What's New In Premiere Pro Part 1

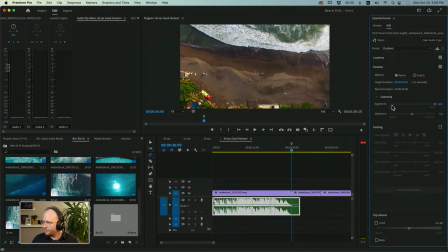And you can see that, on a scale of 0 to 10, fewer segments versus more segments, we've now got more edit points. And it's a little bit more accurate to where we want it to be. So let me see if I can actually get this to kind of pinch in.
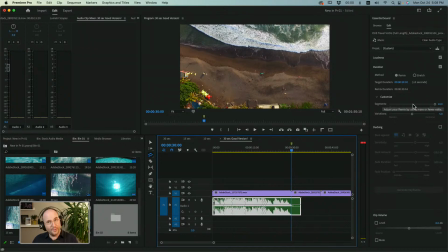Not quite. So other things to pay attention to are the variations. Is it going to be more harmonic or is it going to be more melodic? So these are sort of two parts of a spectrum saying, when making choices about what we want to retain about this audio,
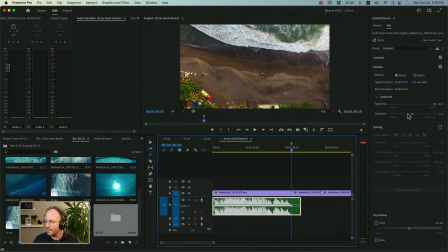which factors are we going to be prioritizing, right? So is it going to be try to match the melody of that original, video, or that original audio, or is it going to try to match with the harmonics of the original? So I'm going to crank this over to one side and see that it doesn't change that much.
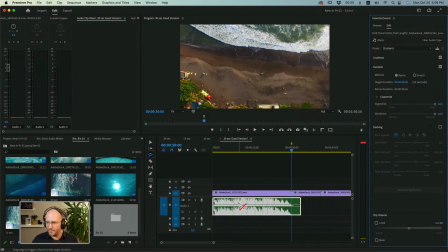I'm going to crank it over to the other side. And you can see that actually has quite an impact, that we now have much more sort of dense selections. It's made different choices about what it's going to take from that original audio.
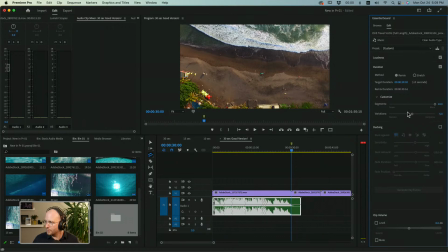So to that end, you're going to want to play around with these so that which vibes you're trying to select from the particular audio. We had about 2 minutes to choose from, and we're only taking 30 seconds, so some deliberate choices need to be made. This will help us dial that in. And then with your segments, fewer segments, right?
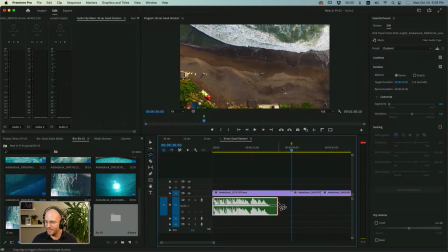You can see it's only making one cut, and it's not particularly accurate, right? So we might need to just add some more segments, help it out, give it some tools to work with to try to get us here. Get as close as you can. Right. But that's how we're going to get the audio exactly where we want it.
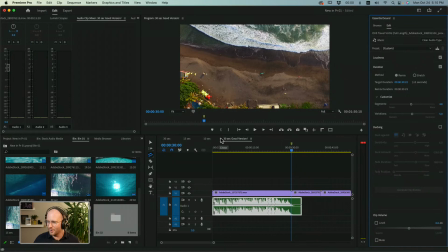Now, I'm going to cooking show this a little bit to run you through kind of my thought process when editing this kind of a thing.
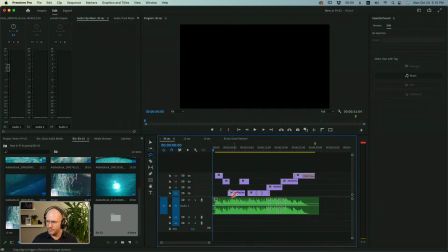Let's go to that 30-second one that I put together already. And we've got in here, boop, it starts on kind of a beat.
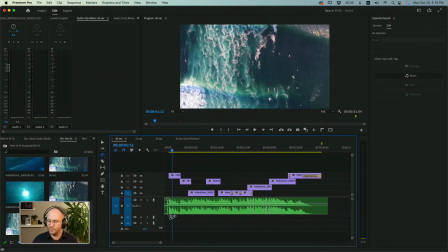So let me just zoom in on the timeline here a little bit, talk you through what I'm looking for when I'm thinking about piecing this together. Overall, assessing the footage, I'm trying to go from wide establishing. So we got big, wide establishing, then get more contextual.
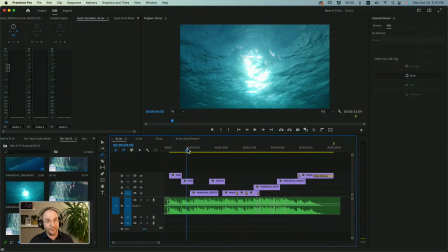So it's almost like we're looking at a place in the water, then we're looking up from that place in the water, then that sets us within the water.
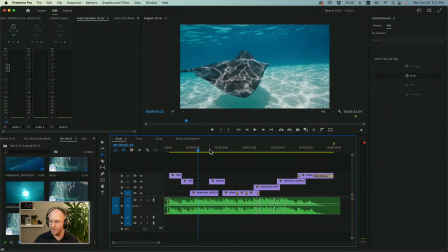So then we are going to now look at things that are in the water, a closer shot of that.
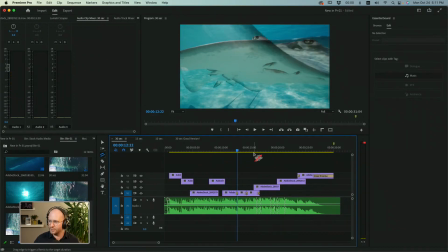Then we're going to come back, ooh, even closer still. Ooh, it's coming right at us, right? And then this is kind of a little montage of that.
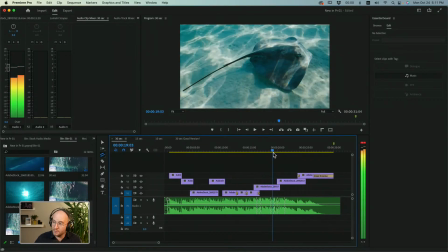Then for variety, we're going to get a little bit further. Oh, now it's getting so much further from us.
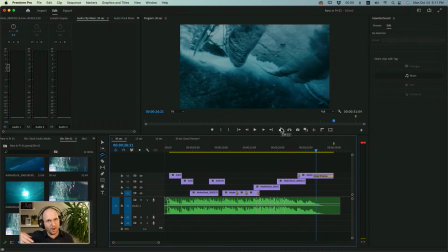And now the waves themselves are receding. So that's kind of the arc that I wanted to take people on when assessing these clips, right? That's what I wanted to go for. So from that, I have to make decisions about how long we're going to see sort of each of these clips and how we're going to work them.
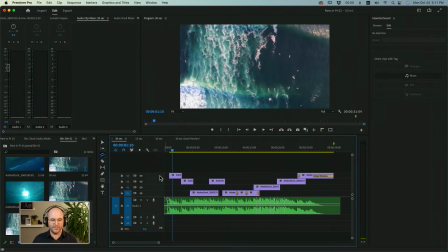Now, if we play through here, see there's a nice percussive hit towards the start.
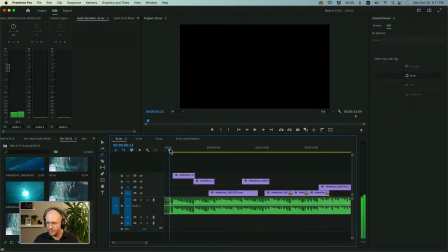That's why I kind of start on darkness. And then, even though it's got this doom doom, come in on the second one, not the first one,
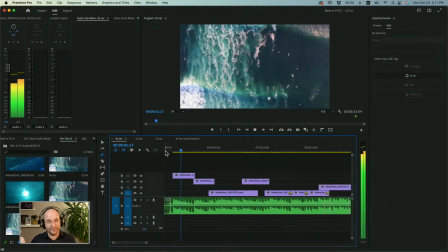because the first one just gets you to pay attention, and then the second one is gonna click you into this blue reality.
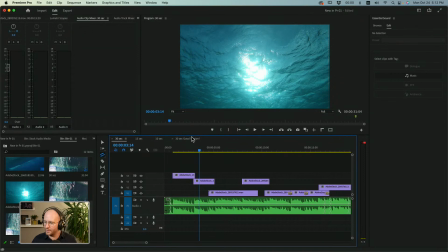There's kind of a doom, this kind of doom tone that comes in, so we're gonna use that as the hit there.
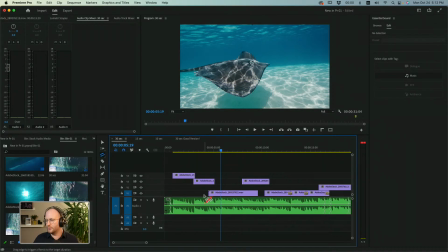And then there are some of these like doom doom, sort of a little bit higher beats that come in. But at this point, I'm sort of looking for sort of spans of music that go together. So if we were to just say arbitrarily start cutting on beats, right, we wouldn't really be respecting the spans of the music that are here.
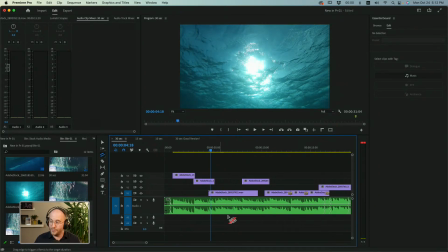So this part here,
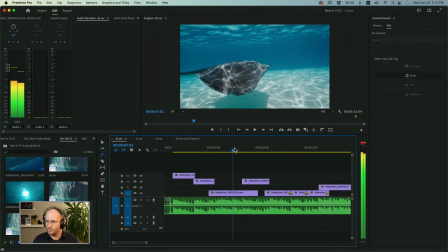that feels like kind of a complete idea. So it's okay to kind of leave, we're trying to be chill with this. So we kind of want to have longer spans if we can.